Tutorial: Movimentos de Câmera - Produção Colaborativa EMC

Olá pessoal, nós somos da Escola Marco Polo de Criatividade e estamos aqui para apresentar alguns movimentos de câmera para vocês. Primeiro movimento, panorâmica. Panorâmica é um movimento que a câmera faz horizontalmente em torno do seu próprio eixo.
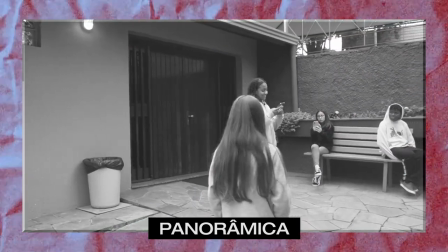Esse movimento pode revelar mais do ambiente que está sendo registrado segundo
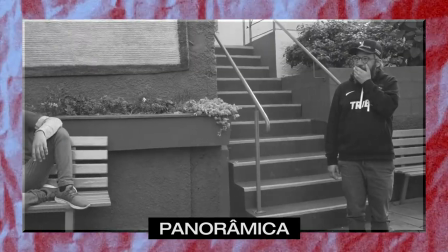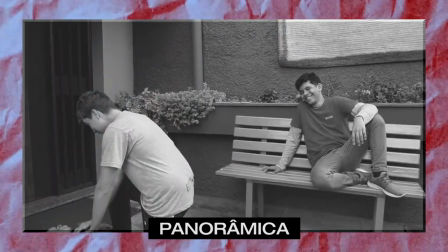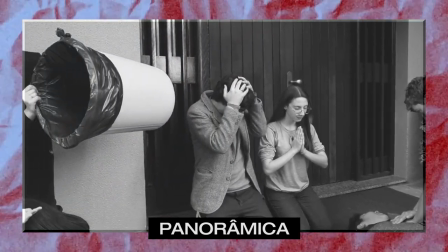movimento tilt o tilt é parecido com a panorâmica mas é um movimento vertical em torno do próprio eixo este movimento
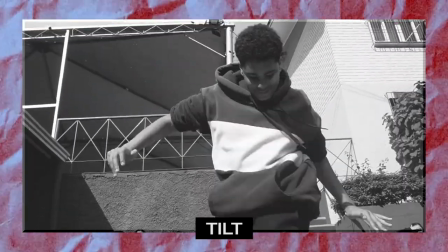pode revelar mais dos personagens de cima para baixo ou de baixo para cima terceiro
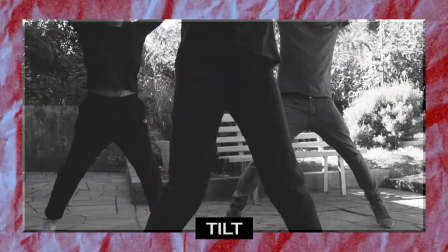movimento traveling no traveling a câmera sai do seu lugar de origem e percorre o espaço.
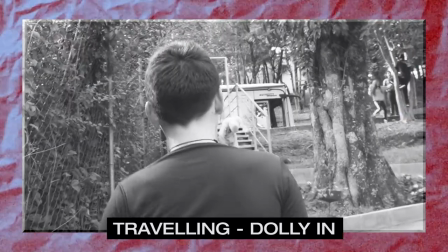Quando ela percorre o espaço indo para a frente, chamamos de Dolly In. Quando ela recua junto ao personagem, chamamos de Dolly Out. Quarto movimento, Zoom. O Zoom é o movimento da lente da câmera.
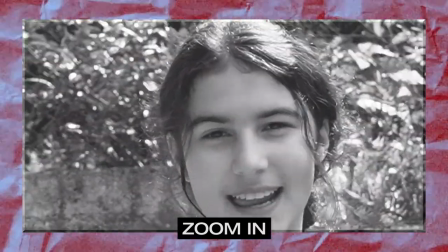Quando ela se aproxima de um personagem ou objeto gravado, chamamos de Zoom In.
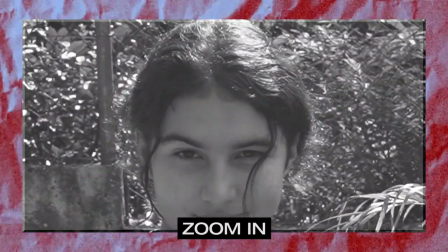Quando ela se afasta, chamamos de Zoom Out.
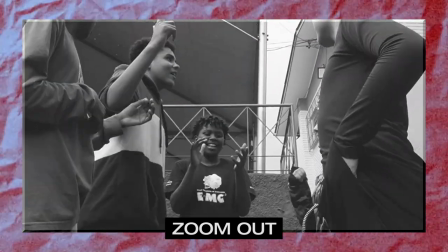Este movimento da lente trabalha com as diferentes profundidades de campo. O foco varia entre os objetos mais próximos ou distantes da câmera.
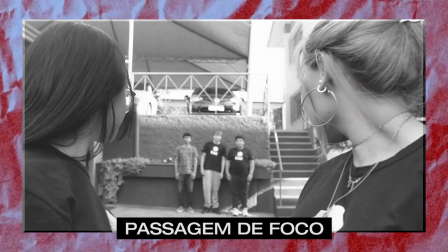Último movimento, vértigo. Vértigo é um movimento que dá a sensação de vertigem. A câmera se aproxima enquanto a lente faz um leve movimento para trás. Este movimento é uma criação do diretor Alfred Hitchcock. Então, pessoal, esses foram alguns movimentos de câmera. Espero que vocês tenham gostado. Foi?